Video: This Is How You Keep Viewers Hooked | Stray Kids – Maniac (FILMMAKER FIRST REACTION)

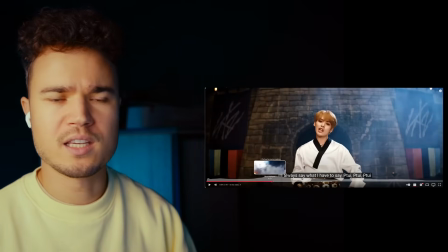(4:14)
And this is something they do a lot as well, like in these K-pop and J-pop type of videos, right?
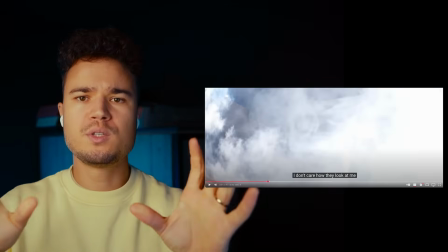(4:20)
Like they do this swipe transitions. So in two different scenes, they swipe from right to left, and right in the middle,
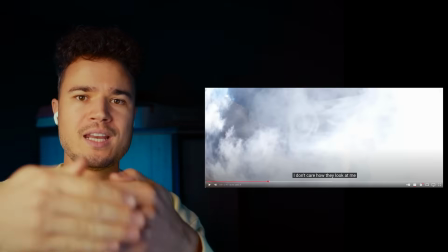(4:28)
they actually like speed up the clip, and right in the middle, they cut to the other clip, so
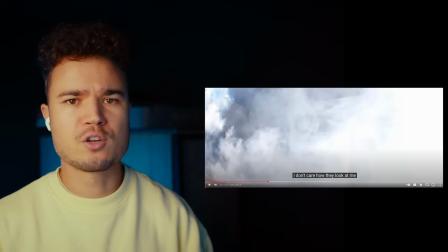(4:34)
it looks actually seamless. And usually they also add some kind of blur to like really sell the effect,
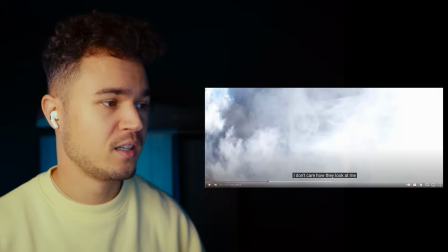(4:40)
and that you actually really can't tell that they're switching from one scene to the other one.
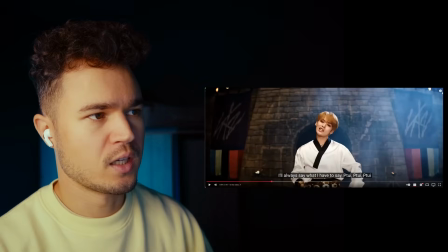(4:50)
In this one, they obviously used a lot of the smoke. That was cool.
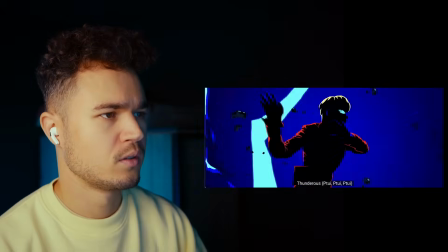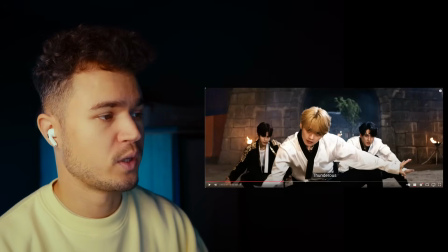(5:02)
That was a beautiful swipe transition as well, like going from up, down.
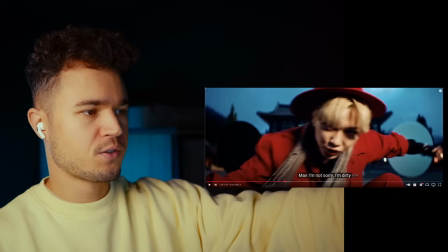(5:12)
Over here it's the same. Here you can also see that there's some nice color contrast going on.
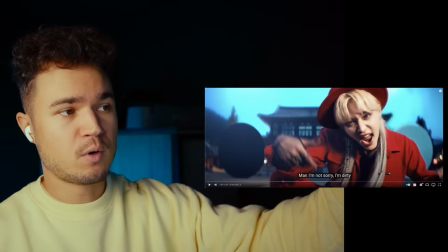(5:16)
So they purposely gave him a red outfit and the background is blue.
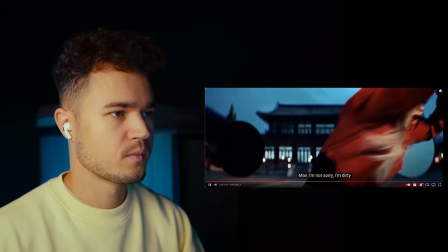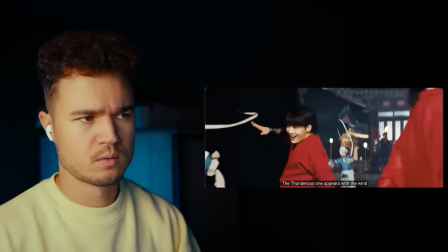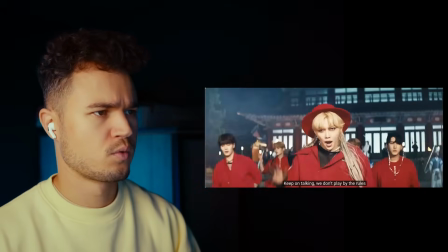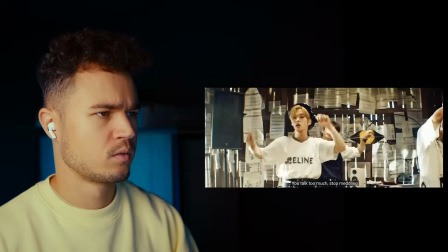(5:40) 이거저거 귀찮아서 도리도리 말이 너무 많아 자꾸 나서지 좀 마라 Why you mad, why you sad, why you tick,
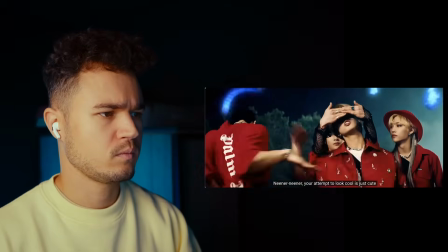(5:47) tick, tick I don't ban you 얼레리 걸레리 멋있는 척들이 양진 발끝 조찬도 따라오지 못해 여기는 팬들
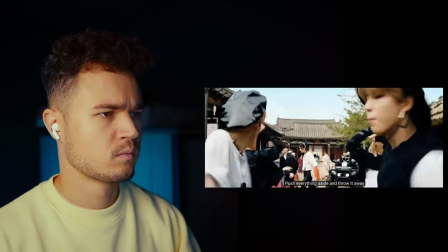(5:54) 들어봐 질투가 전부 한쪽으로 지워놓고 버려 기득함
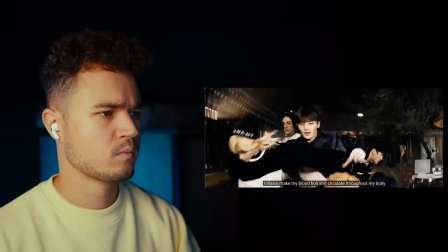(6:00) 악당 물이 뜨거운 비가 돌아온 몸에 번져
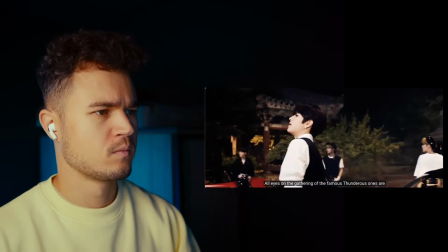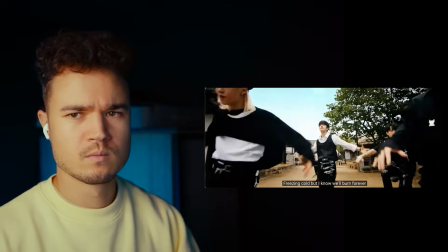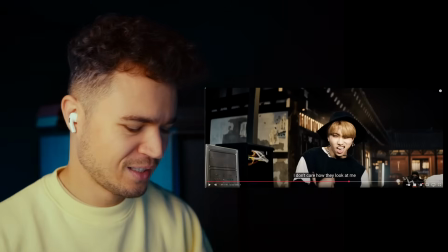(6:19)
Sorry for spoiling the drop.
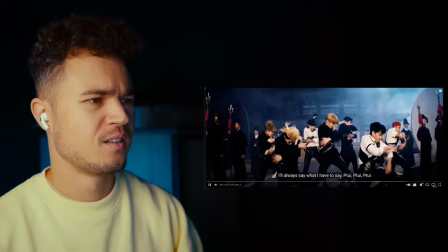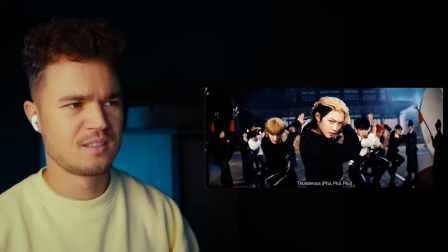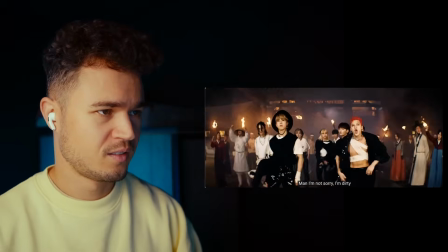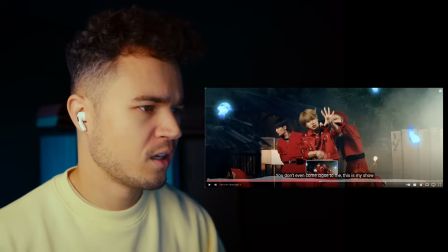(6:41)
So the thing that I wanted to say is that in a lot of clips, you see this kind of
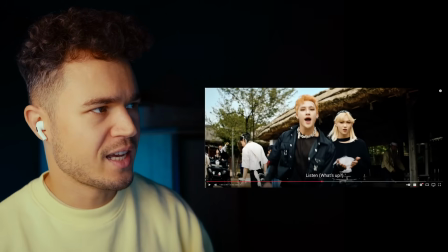(6:47)
distortion going on in these edges, and there's like
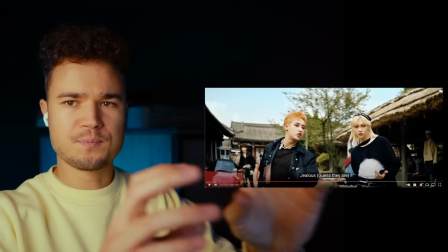(6:52)
some weird artifacts going on, and you can see that when he moves the lens from right to the left,
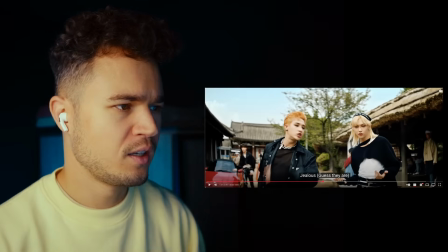(6:58)
that there's this like weird kind of warping and distortion going on. I assume that all of these videos are shot on anamorphic lenses.
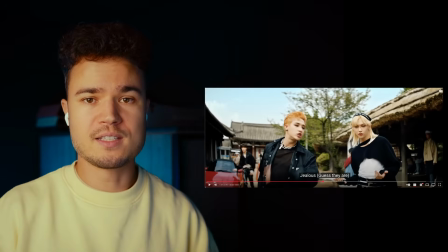(7:06)
So a normal spherical lens has like a round opening,
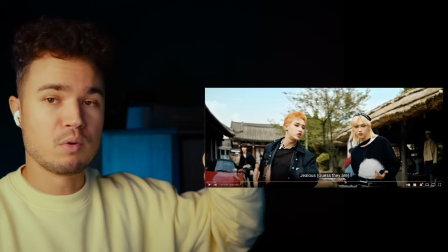(7:09)
and whenever you point at something and you see some blurry things in the background, those are going to be round.
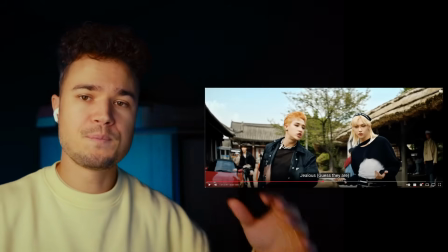(7:16)
But the thing with anamorphic is that actually your image is stretched in a way.
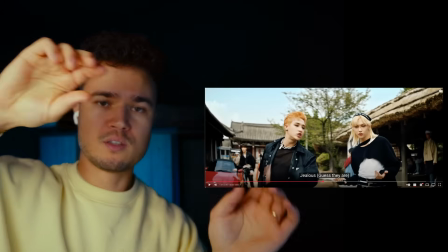(7:21)
So you get the same vertical resolution, but the image is way more stretched.
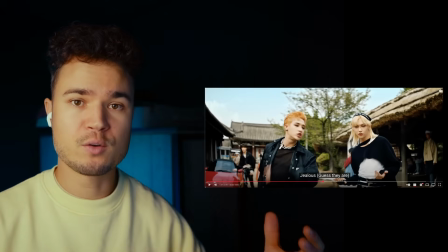(7:26)
And because of that, your bokeh balls, so the things in the background, are going to look oval instead of round.
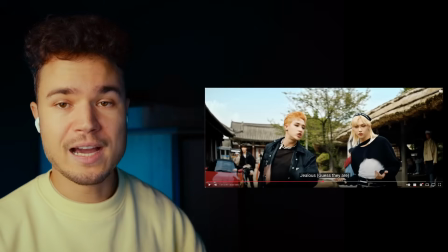(7:33)
And whenever you point your camera at lights and stuff like that, you're going to have pretty cool anamorphic flares.
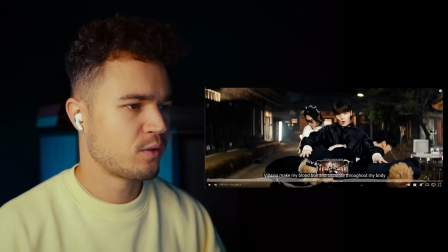(7:41)
Let's see if I can show you what I exactly mean. So here in the background, it's usually pretty obvious with cars.
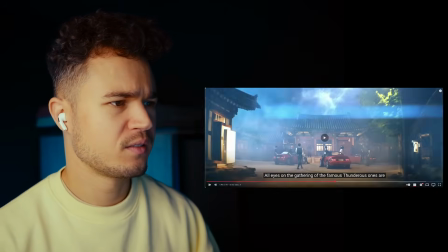(7:47)
Not with these ones because the backlights are usually not bright enough. Here, did you see that?
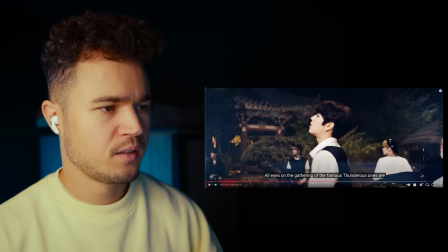(7:54)
Like this blue anamorphic flare right here? That's what you get with anamorphic lenses, but in this one it's not that hard yet.
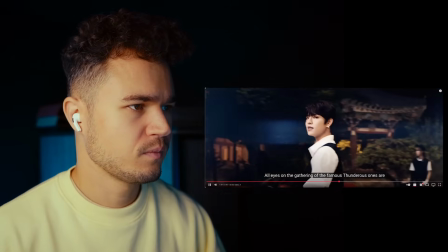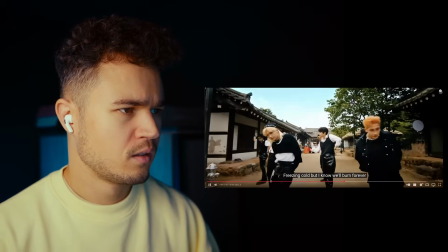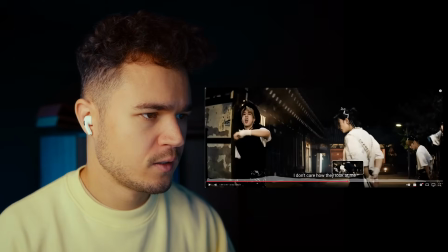(8:10)
There, did you see that? I think, yeah, right here.
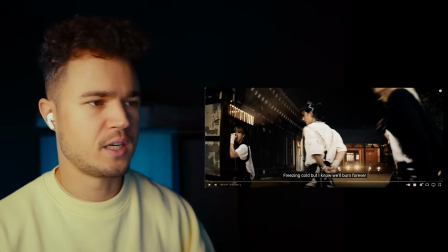(8:15)
Like here you see these like horizontal flares, and that's a cool thing that you get with anamorphic lenses.